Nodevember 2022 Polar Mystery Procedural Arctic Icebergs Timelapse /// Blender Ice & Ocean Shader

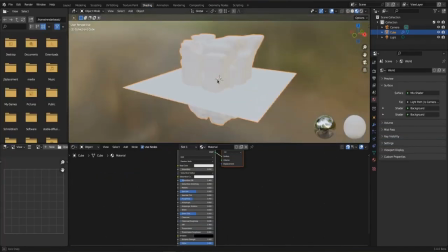4:22 The ocean is a simple cube with a few volume shaders.
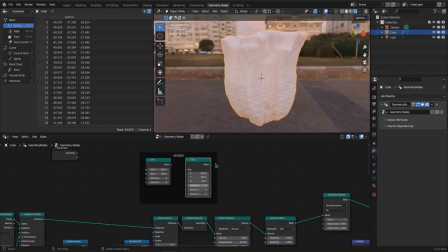4:27 Please note those go into the volume socket of the material output. and not the surface socket.
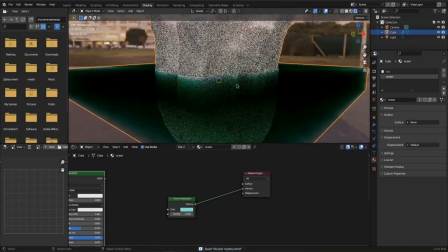4:33 A bright cold blue volume absorption shader mixed with a little bit
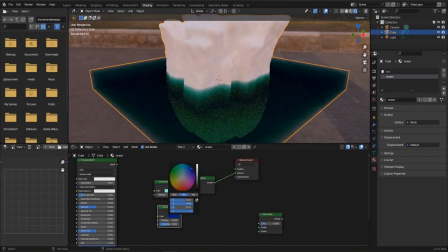4:39 of a darker blue volume scatter gives a nice ice-cold arctic feel already.
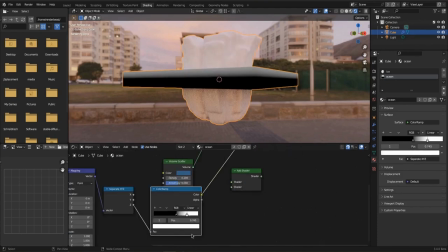4:45 Using generated texture coordinates works with measures generated in geometry nodes as well.
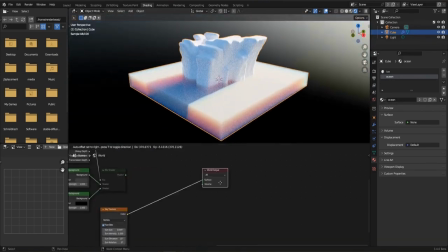4:52 A separated Z coordinate can be used as a linear gradient to make the water
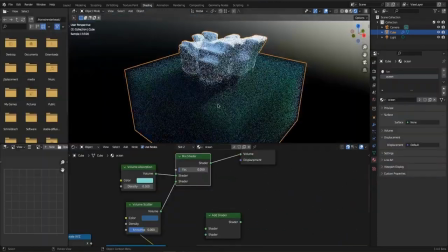4:57 murkier the deeper it gets. by controlling the density of the Volume Scatter node with it.
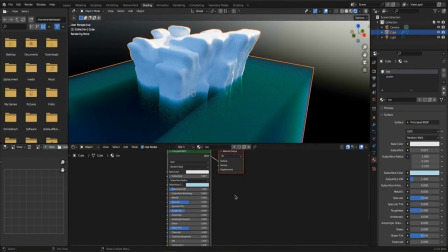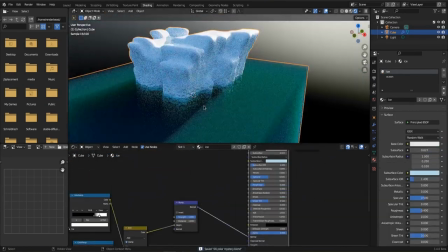5:13 The Iceberg Shader is a Voronoi Texture for the cracked ice look, mixed along the C coordinate with a Noise Texture.
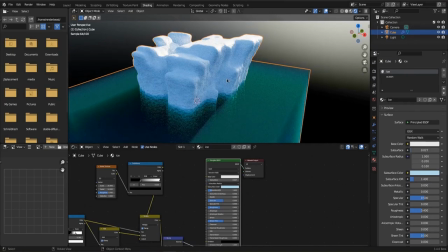5:22 All this is used for the bump map. Stretching the Noise Texture looked more like ice.
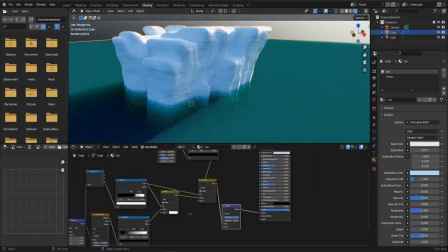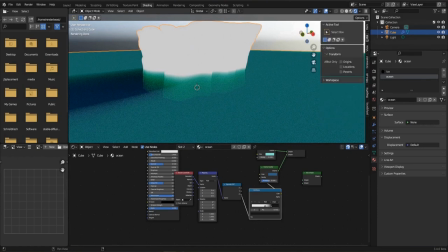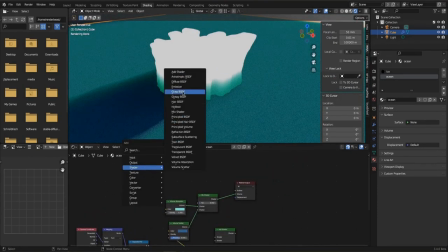5:39 Jumping back to the Ocean Shader.
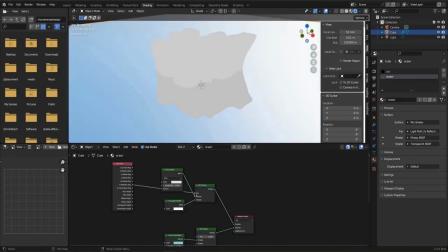5:41 For the surface I use a Glass Shader with a Noise Texture as Bump, mixed with a transparent shader.
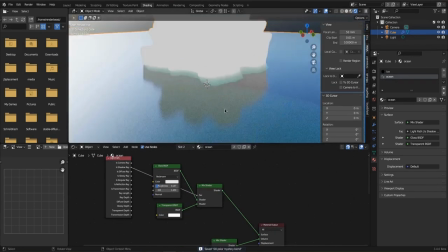5:49 I try various options from the light path node as mix factor between the two,
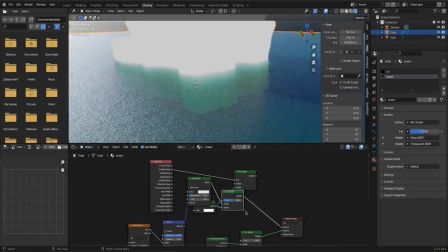5:54 then decide to eyeball it to find a good value between reflective surface and murky depth of the ocean.
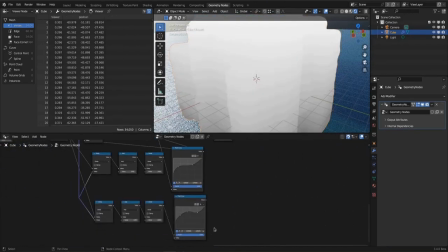6:05 To better get the generated coordinates of single objects and not the whole geometry nodes object,
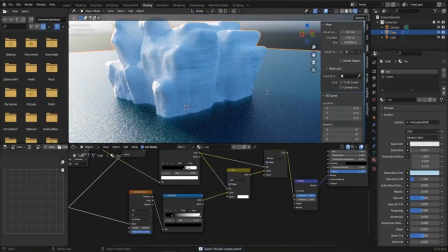6:13 you need to separate the bounding box of the mesh, install the position of it as a named attribute.
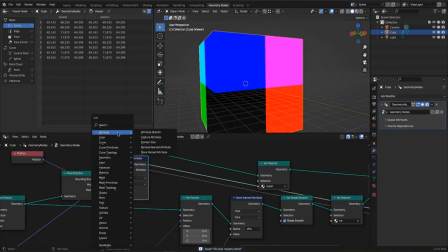6:21 As it is called named attribute already. Give it a name and you can use it in shader nodes with the attribute node.
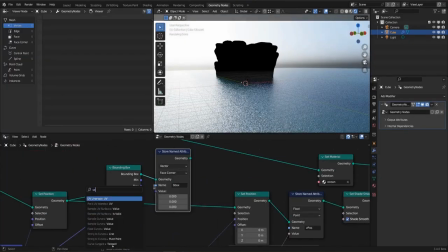6:30 After quite some back and forth I find out I want the position coordinates of
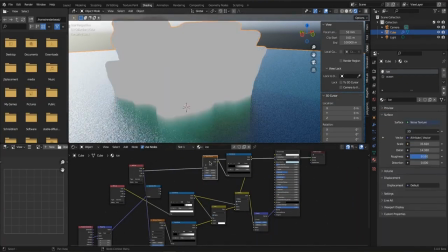6:35 the generated iceberg blob divided by the max value of the bounding box.
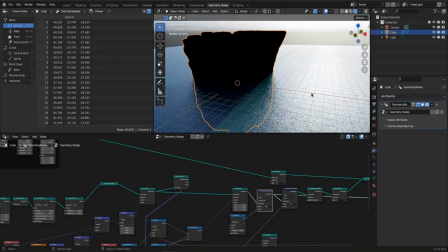6:40 To get normalized values from 0 to 1 to have something easier to work with,
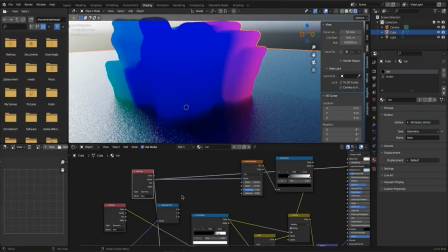6:45 for the mask along the c-axis of the iceberg block that mixes between the different ice types.
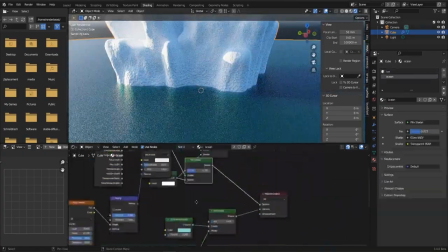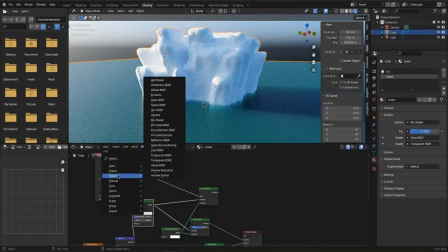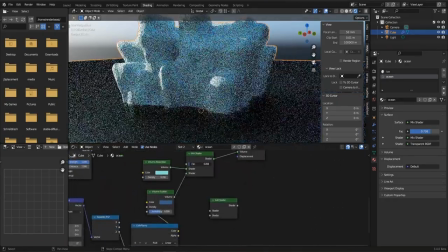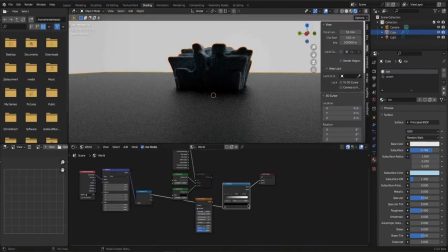7:11 Some more fine-tuning on the ocean and the ice shader and then also on the world shader to get a
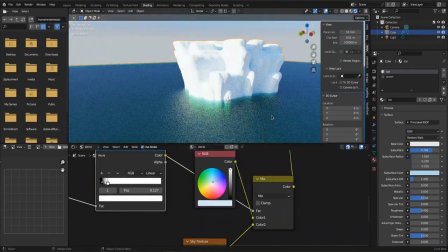7:18 nice glow made with a gradient mixing between a new color and the world shader to rise up from the horizon.
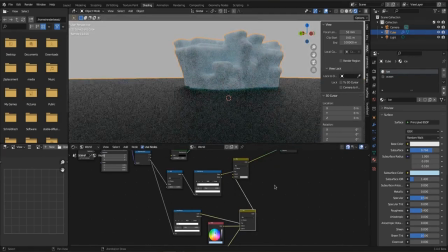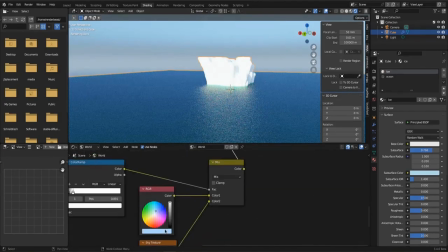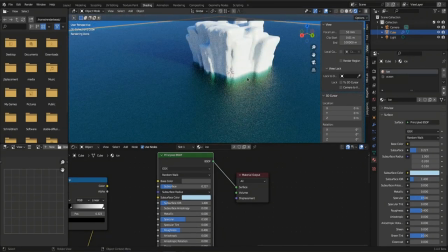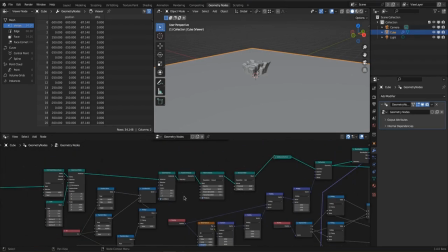7:42 Back in geometry notes I randomly delete a few of the cubes making up the icebergs.
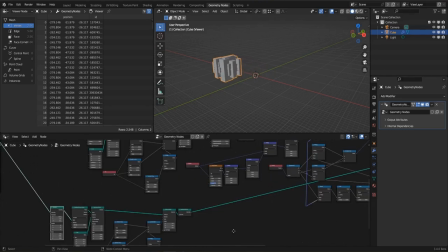7:48 This made the remaining icebergs look more massive.
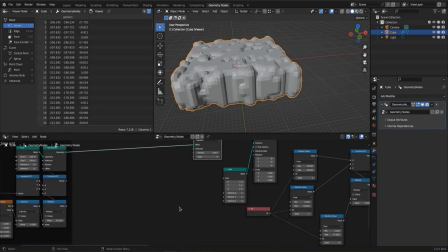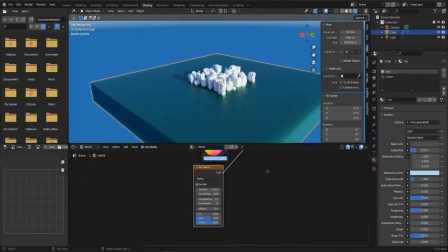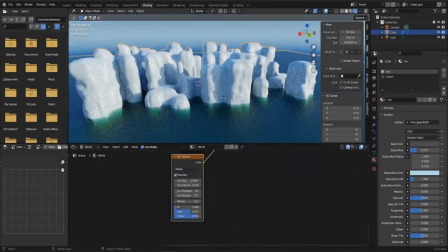8:05 And some more fine-tuning and turning the sun around to see where it fits in the sky.
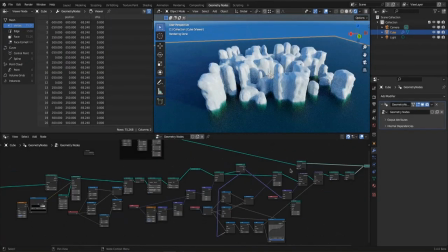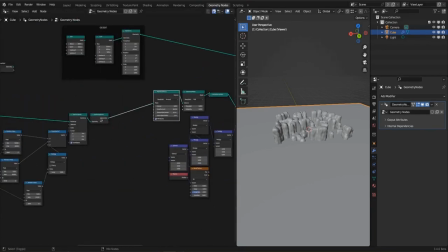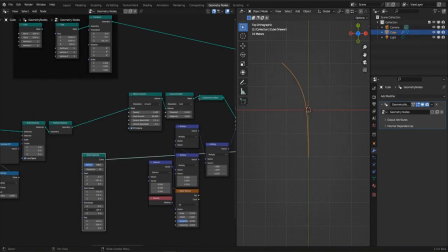8:22 Cleaning up the node makes room to work on the curve that will soon be the tunnel through the ice.